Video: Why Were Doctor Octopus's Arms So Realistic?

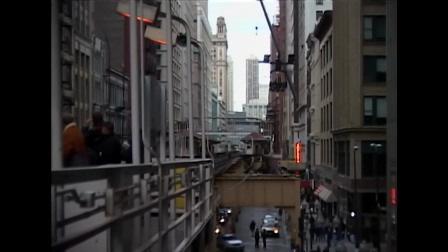951s
But because this film was edited in such a clever way, and because they also blended a bunch of practical and miniature sets into their CGI ones,
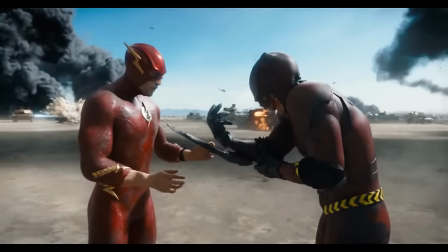959s
it doesn't feel anything like the big CGI sludge fests we get nowadays.
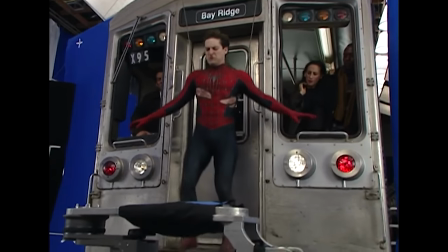964s
And in fact, this process here is so impressively done that it probably deserves its whole own entire video dedicated to discussing them.
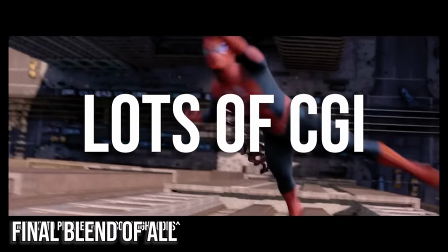971s
But in short, what this film does so well is constantly switch between shots that are loaded with CGI to shots which have little to none.
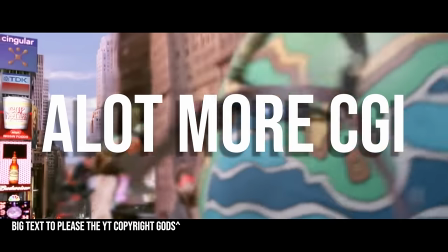979s
And you can see this for yourself if you go back and watch any of the big comic book sequences from the Raimi trilogy.
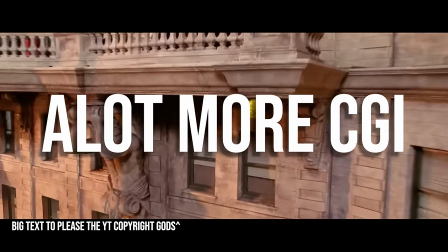984s
Each sequence is this revolving door of all of these different techniques, constantly swapping between practical effects and CGI.
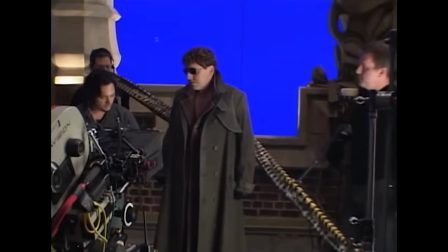991s
And therefore, because of this, just like with the arms,
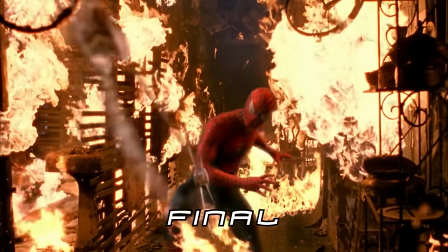994s
each technique gets the opportunity to be utilised in the exact right place at the exact right time. and therefore get used to its maximum potential.
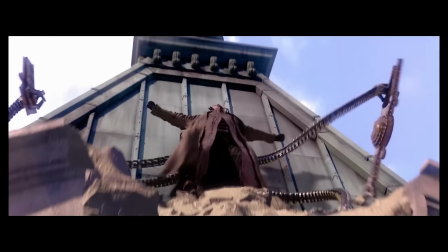1003s
Because if you ever do have some CGI that looks bad, like Alfred Molina's digital double, which is probably one of the worst looking effects in this film,
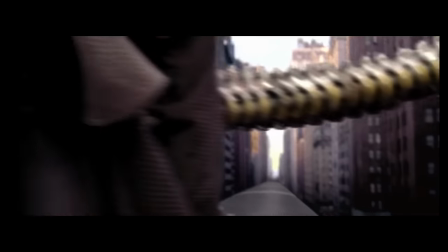1010s
then you can constantly cycle that effect in and out and instead depend on things like his stunt actor or even close-ups of Alfred Molina's face.
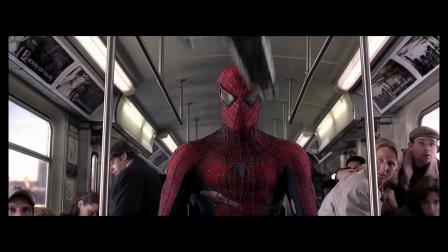1018s
And so because of this,
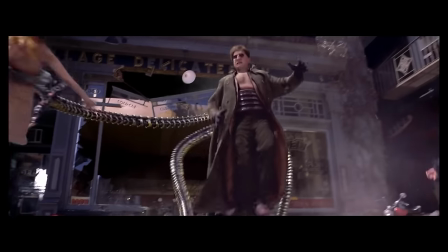1019s
no one is really going to complain if every 1 in 10 CGI shots looks a little bit bad because that shot is being supported by everything else around it in the film.
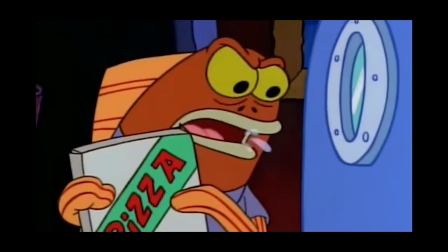1028s
I mean, think about it. Who has ever really complained about Doc Ock's visual effects, despite there being a bunch of bad shots in this film?
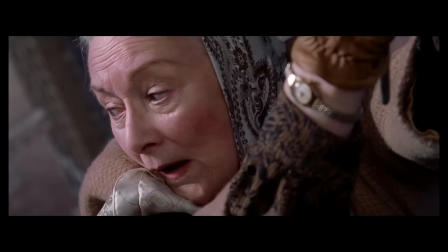1034s
You just don't hear it, because even in these highly CGI moments, there's still a lot of real elements bleeding their way through into it.
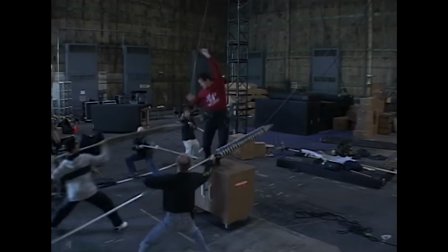1041s
But now, before we go on, something I just wanted to make clear is that despite going on about how impressive all of these real visual effects are, and how well they're spliced into the film,
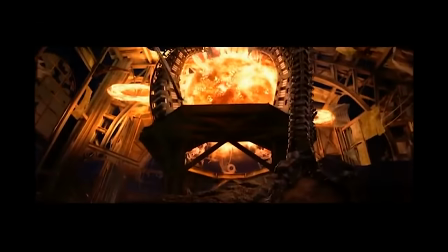1050s
and just how good it all looks, this isn't supposed to be some video ripping on CGI and calling it rubbish and saying that we should all return to practical effects.
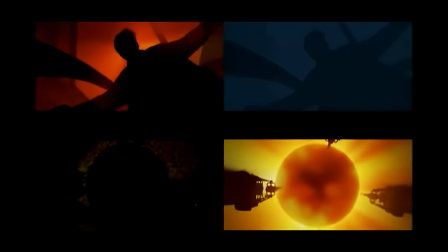1058s
But instead, what I'm trying to do here is highlight how both of these different aspects of filmmaking have their place.
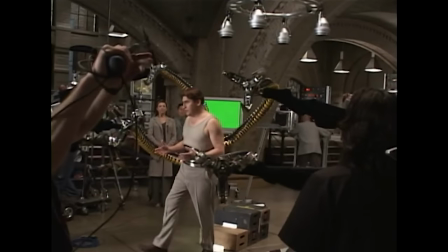1064s
Because if this entire film was possible to do with just practical effects,
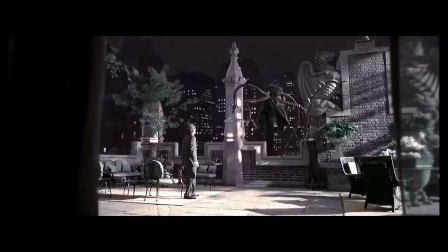1068s
then we'd already have seen it 20 years prior to Spider-Man 2, before computers got involved in any of this.
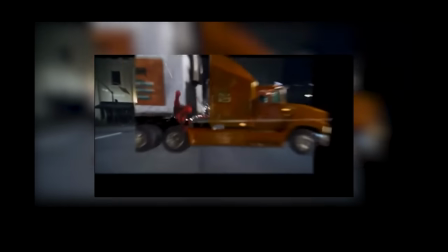1073s
But it turns out, if you're going to make a story about a guy who goes swinging off buildings and fighting giant octopus men, then you kind of need CGI.
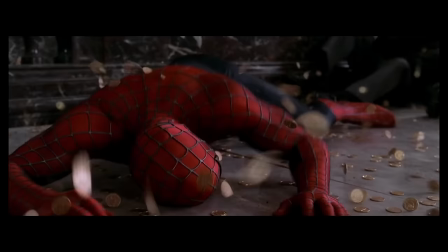1081s
Otherwise, it ends up looking like, well, this.
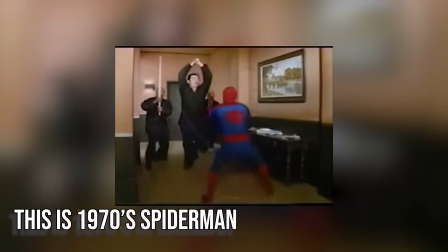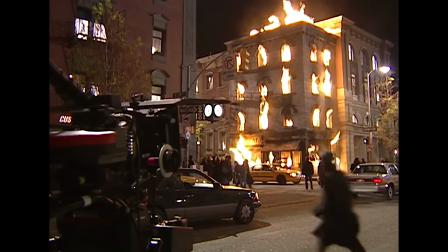1091s
And so, my point is basically just that.
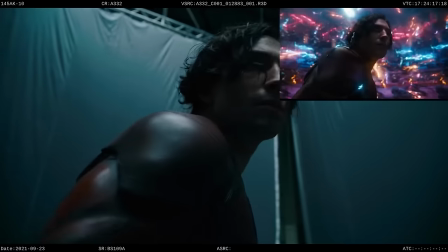1093s
The overuse of CGI is not the enemy in modern films, but where the problem lies is in the underuse of practical effects.
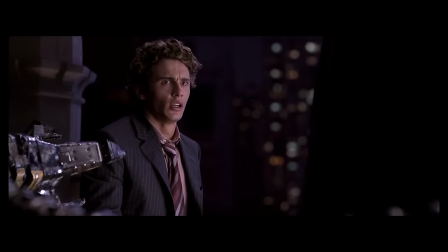1100s
And we'll get to that soon, don't you worry. However, there was just one more final thing I wanted to quickly touch on,
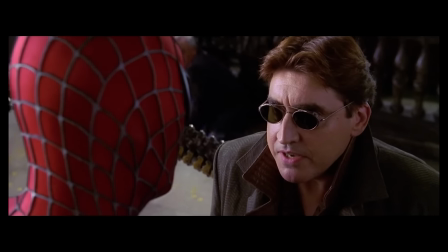1107s
because I think there's one final piece of the pie that really works to sell this practical and CGI blend so effectively.
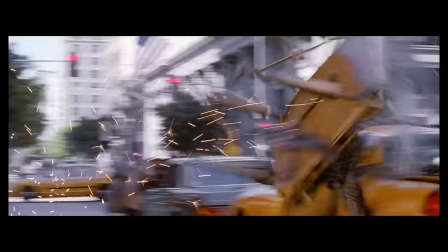1115s
And that is just how well these effects were actually applied throughout this
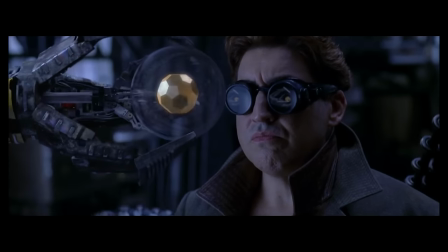1119s
film. because this film goes out of its way to make both Otto and his
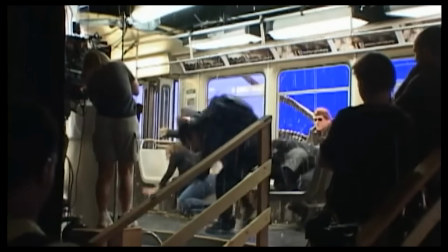1124s
arms absolutely terrifying to the citizens of New York and this really works wonders for the film's visual effects because Sam Raimi originally comes from a horror
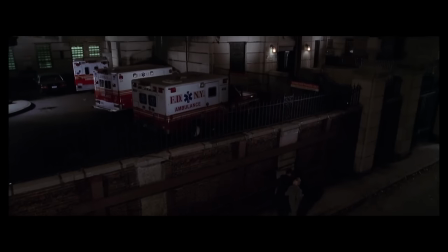1133s
background and that really bleeds into a lot of aspects in this film but nowhere better can it be observed than in the hospital scene where after Otto's experiment goes wrong,
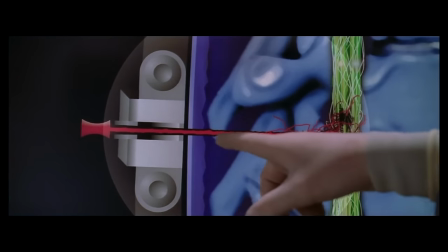1142s
a bunch of doctors try to remove the arms from his unconscious spine And in response to this,
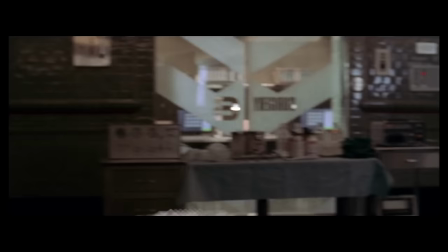1146s
the arms begin to defend themselves, and let's just say it doesn't go too well for Team Doctor.
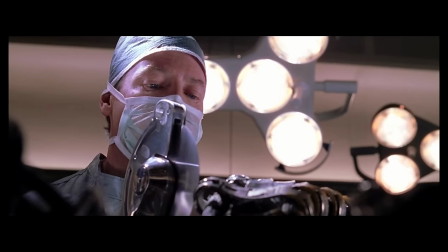1151s
But what was really interesting about Raimi's approach to this scene is that,
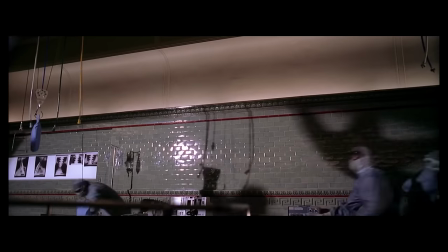1155s
despite this being the big reveal and the first time that we see Otto's arms being used for evil, the focus isn't really on them here.
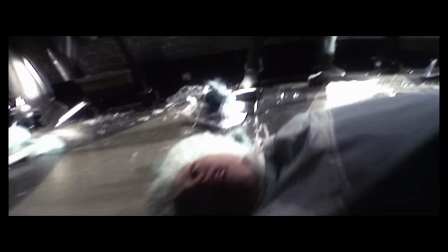1163s
But instead, the focus is actually on these poor scientists who are getting brutally murdered. often tucking the visual effects arms away in the background and instead
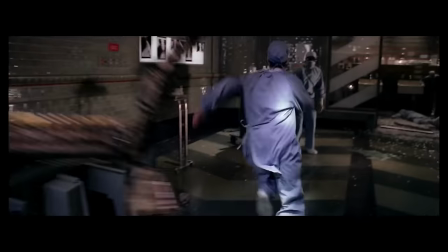1172s
using horror film tropes like tension and release or just over-emphasizing the brutal nature of all of this to shift the scene into being much more about
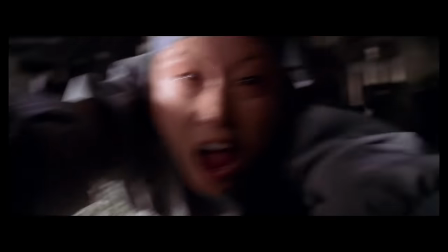1180s
its human elements and the performances of real actors than any kind of CGI spectacle.